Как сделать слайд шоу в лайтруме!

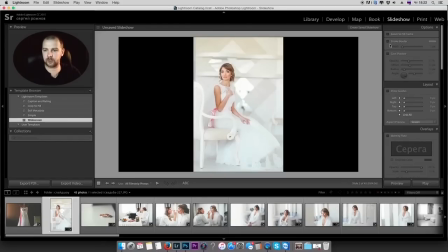[4:09]
Первые галочки у меня все отключены, никаких увеличений, приближений, никаких вот этих ужасных рамочек вокруг фотографии, никаких теней, отбрасываемых на фон. Единственное, что я здесь включаю, это вот эту галочку.
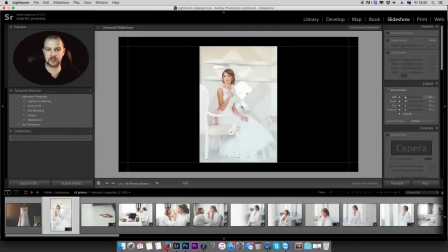[4:24]
И делаю там порядка на 70, вот 74 тут стоит.
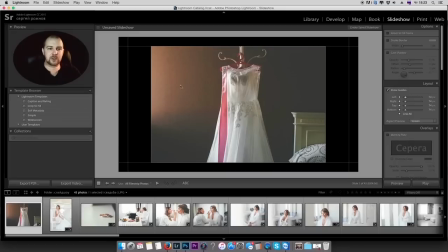[4:29]
Эта галочка делает так, чтобы слайд-шоу не было у нас во весь экран. Кто смотрел мое видео по сжатию фотографий, где я объясняю, что у меня есть папка для печати и отдельная папка для просмотра на компьютере, я там говорил, что очень важно, чтобы фотография не занимала во весь экран.
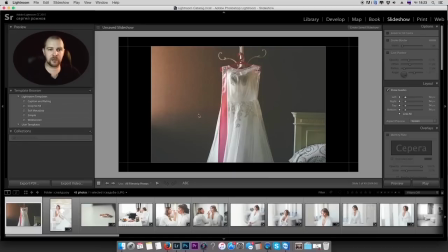[4:45]
Когда мы сидим перед телевизором и фотография у нас во весь экран, это не очень хорошо. По-хорошему, вокруг фотографии должно быть хотя бы небольшое однотонное темное поле, чтобы больше акцентировать внимание на фотографии, чтобы взгляд меньше бегал по фотографии, а она воспринималась целостно.
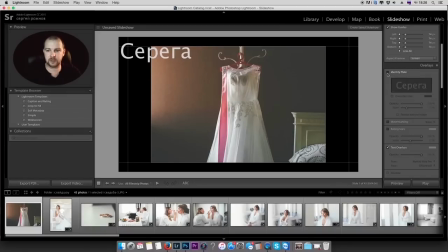[5:01]
Никаких вот этих вот подписей, надписей, все отключено, никогда ничего нету. То есть полностью весь раздел выключен всегда. Ничего не рисую, не пишу на фотографиях. Здесь можно придать фото... Здесь можно заднему слою придать какой-то оттенок, цвет, но по-хорошему все-таки,
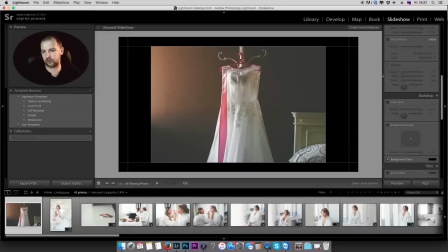[5:21]
чтобы это просто не отвлекало, чтобы была черная темная рамка вокруг фотографии, либо средний серый какой-то цвет.
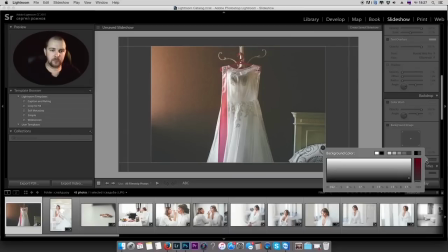[5:28]
Но на мой взгляд, это только дешевит слайд-шоу.
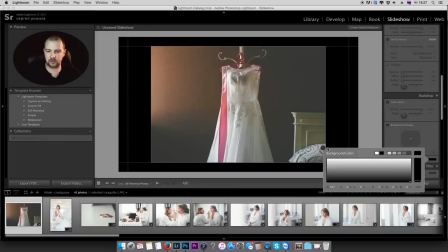[5:32]
Нормальный черный цвет и никаких ни примесей, ни оттенков, ничего не должно быть, по-моему. Здесь тоже все отключено, все надписи, все это выключаю, отключаю, никогда ничего не рисую на слайд-шоу. И вот папка музыка. Здесь, что очень классно, здесь очень удобно сделана тема с музыкой,
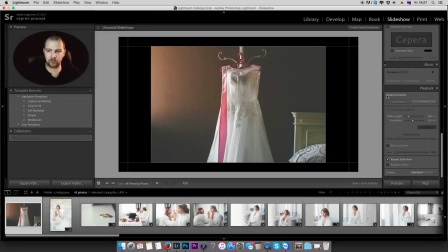[5:51]
то есть вам не нужно подгонять слайд-шоу под длину песни, оно само автоматически все подстроится. Единственное, что нужно учитывать, что находить такую песню, чтобы она... Вот заканчивается песня, и музыка заканчивается.
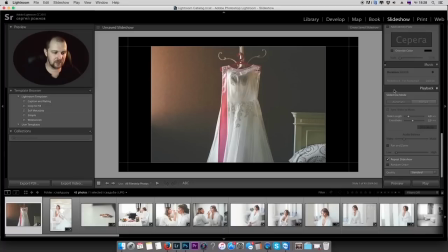[6:07]
Довольно много песен, которые закончились, но файл еще идет, там какая-то тишина, либо еле-еле слышные звуки, но часто бывает, что просто песня кончилась, но еще несколько секунд идет тишины. И если есть такая тишина, то концовка иногда бывает такая корявенькая.
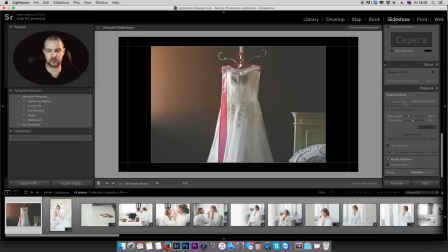[6:23]
Поэтому либо ищите песни, где как только кончилась песня, сразу же обрывается файл, либо в каких-то аудиоредакторах подрезайте так, чтобы не было вообще тишины в конце файла.
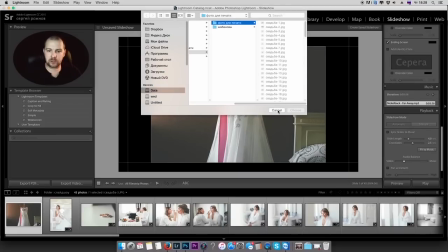[6:34]
Нажимаем на плюсик, находим какую-то нам нужную песню, нажимаем ОК, она открывается, у нас здесь показывается длина,
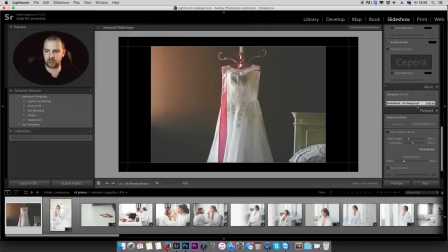[6:41]
но вот чаще всего слайд-шоу делаю под эту песню, включить ее не могу, авторские права, YouTube. Длина у нее 3,58, то есть порядка 4 минут, и в среднем я стараюсь 45-50 фотографий под эту песню наложить, тогда получается хорошо.
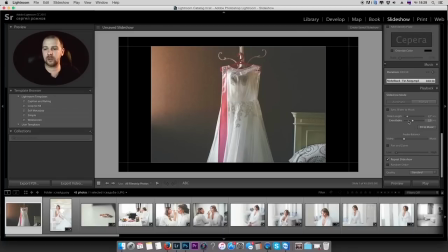[6:57]
Что есть в этих настройках? Мы можем регулировать длину перехода и слайдов, то есть мы хотим, чтобы переход у нас был там 1,5 секунды между слайдами, как та часть, когда один кадр превращается в другой. Сделали 1,5 секунды, нажали, он нам показал, что тогда длина слайда будет 3,7 секунды.
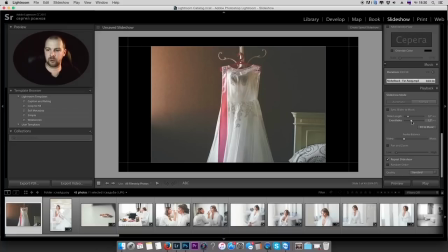[7:16]
Как бы много, мы делаем переход чуть побольше. 2. Подгоняем. Он показывает, что длина слайда будет 3,2 секунды, и время перехода одного слайда в другой будет 2 секунды.
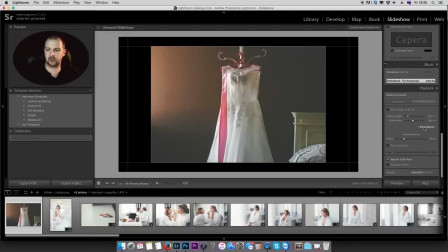[7:30]
Чаще всего я стараюсь сделать так, чтобы здесь была приблизительно одинаковая циферка, либо длина слайда чуть дольше, чем длина перехода. Так как музыка у меня плавная и мелодичная, то и важно, чтобы переходы были тоже плавные и мелодичные.
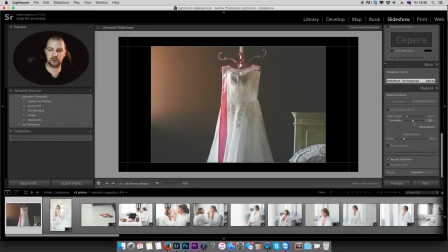[7:45]
Если у вас музыка интенсивная, то, возможно, есть смысл переходы между фотографиями делать побыстрее. И последнее, что я здесь делаю, это вот эта галочка. Она отвечает за движение фотографии. То есть вам не нужно ничего руками настраивать, никакие движения. Вы настраиваете только скорость.
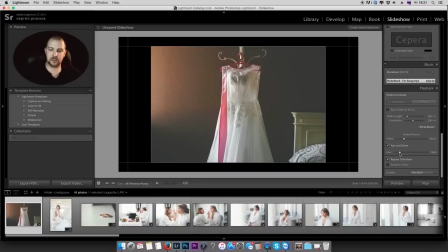[8:02]
Скорость движения у меня тоже небольшая. Примерно вот здесь вот стоит. При скорости движения очень важно понять. Слайд-шоу не должно вообще отвлекать на себя внимание. Никакая анимация слайд-шоу, никакие эффекты слайд-шоу не должны отвлекать на себя внимание. Слайд-шоу должно максимально качественно показать ваши фотографии.